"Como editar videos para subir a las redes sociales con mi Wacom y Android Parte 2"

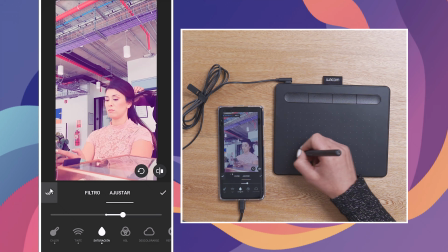(4:21)
Podemos pegarle este ajuste a todos los videos o podemos pegárselo solo a este frame que estamos editando.
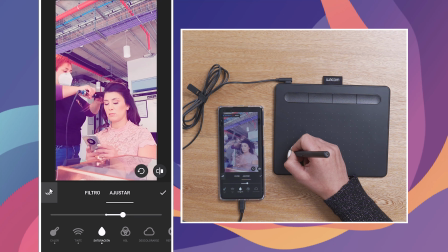(4:28)
En este caso se lo vamos a poner a todos, por igual, para tener esa homogeneidad en el color de todo el video.
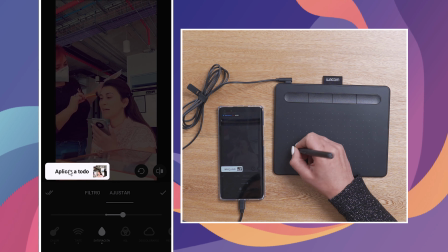(4:36)
y con eso se lo pegamos aplicando a todos entonces inmediatamente
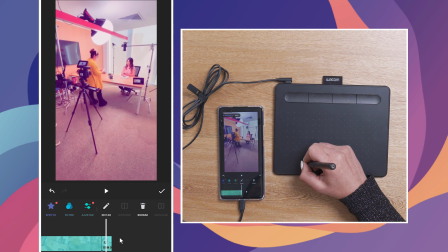(4:42)
vimos que le aplicamos a todos cual todos los vídeos el mismo ajuste de color
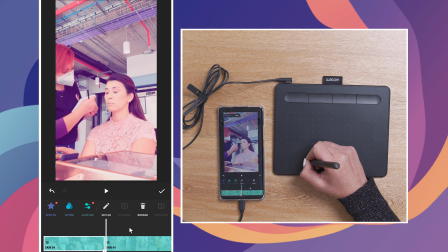(4:48)
bien otra cosa importante que vamos a ver hoy día tiene que ver con las transiciones
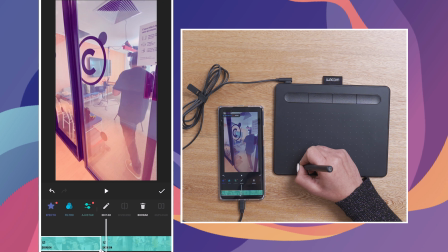(4:53)
y cómo se generan las transiciones acá abajito podemos ver este puntito que
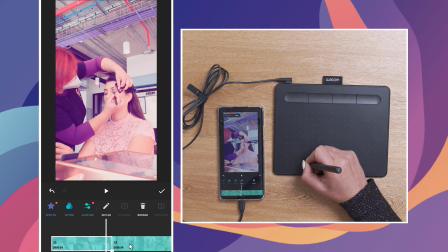(4:59)
eso significa la transición que es justamente donde se genera el corte entre un vídeo y el otro.
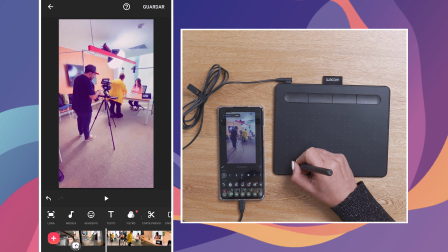(5:06)
Para esto vamos a apretar ese botón y podemos ver todos los efectos de transiciones que trae la aplicación.
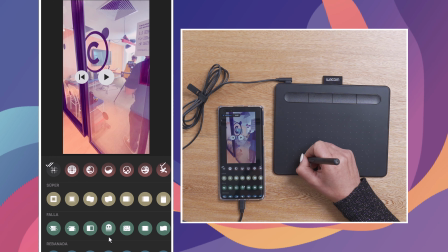(5:15)
Entonces voy a elegir el que más me guste o el que más se acomode. En este caso vamos a ir probando cómo se ven estos cambios.
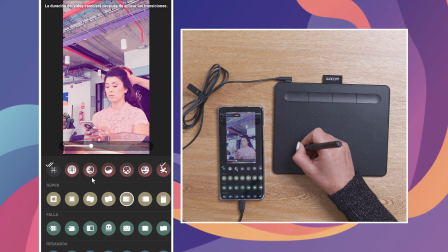(5:23)
Ese me parece bastante interesante porque justo se mueve la cámara hacia allá y la siguiente toma se dirige hacia el mismo lugar.
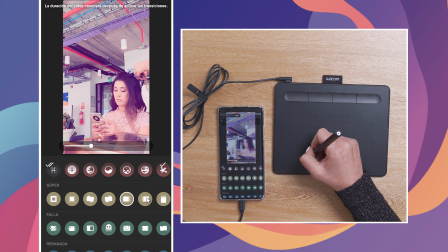(5:30)
Es súper importante que nuestros transiciones vayan en movimiento junto con la el siguiente
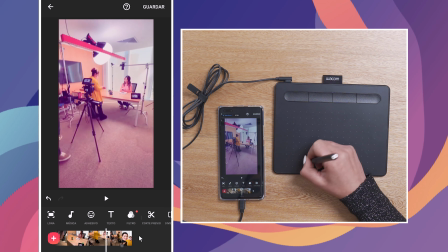(5:37)
vídeo ahora para la siguiente transición me gustaría finalizar quizás con una fotografía y para eso me falta
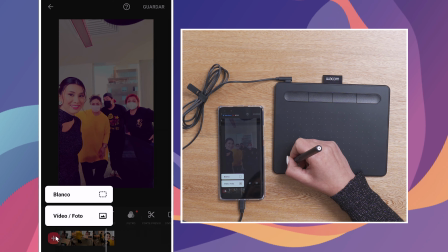(5:43)
una foto entonces voy a importar un nuevo material al largo o al final de mi proyecto le vamos a poner foto y
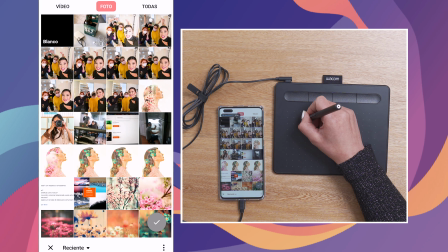(5:54)
vamos a ir a la parte de fotos para importar una fotografía muy entretenida
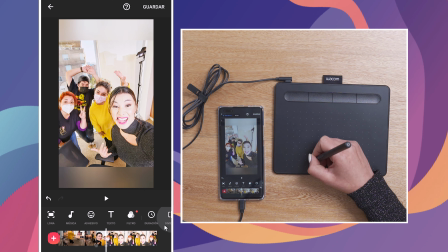(5:59)
de el equipo como podrán ver acá y vamos a finalizar
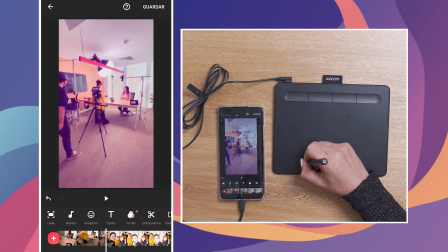(6:04)
con esa acá hay otro frame que me está estorbando que es este y lo quiero eliminar
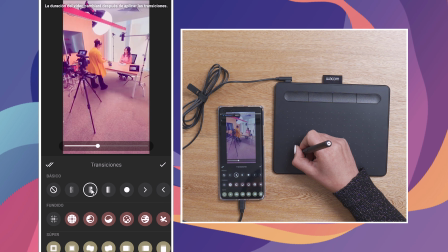(6:10)
porque quiero que se vea esta foto final para eso insisto voy a volver a presionar la línea de tiempo y voy a poder eliminar este frame vamos a ir de nuevo ahí lo vamos a seleccionar y luego voy a buscar la
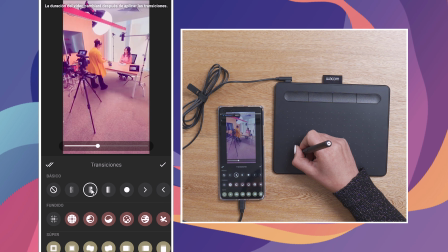(6:24)
opción eliminar o borrar y ahí me quedaron los tres frames entonces volvemos a la transición que es esta y vamos a ver qué transición es más correcta para llegar a esta imagen podría ser esa eso
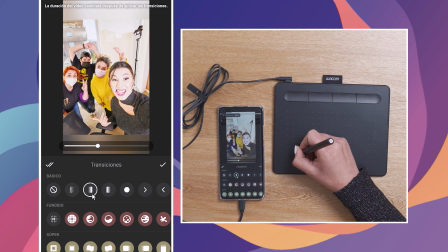(6:43)
también que al final es como cerrar un poco el vídeo y puede mostrar como una foto de loca donde está todo el equipo también me
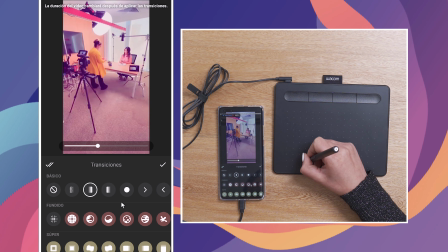(6:48)
resulta muy bien pero en el fondo lo importante es que ustedes sepan que tienen todo este
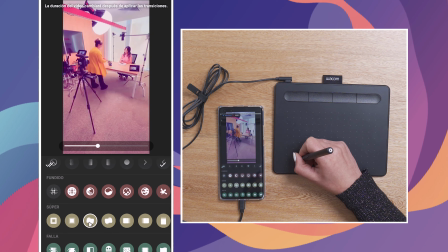(6:52)
tipo de transiciones que están muy entretenidas muy chora y ustedes elijan la que más les guste la que más les acomode o la que tenga más que ver con su proyecto creativo y acá ya tenemos nuestra línea completa donde hicimos ajustes de color vimos un poco en las transiciones y también el corte de vídeos en el próximo capítulo vamos a ver cómo poner audio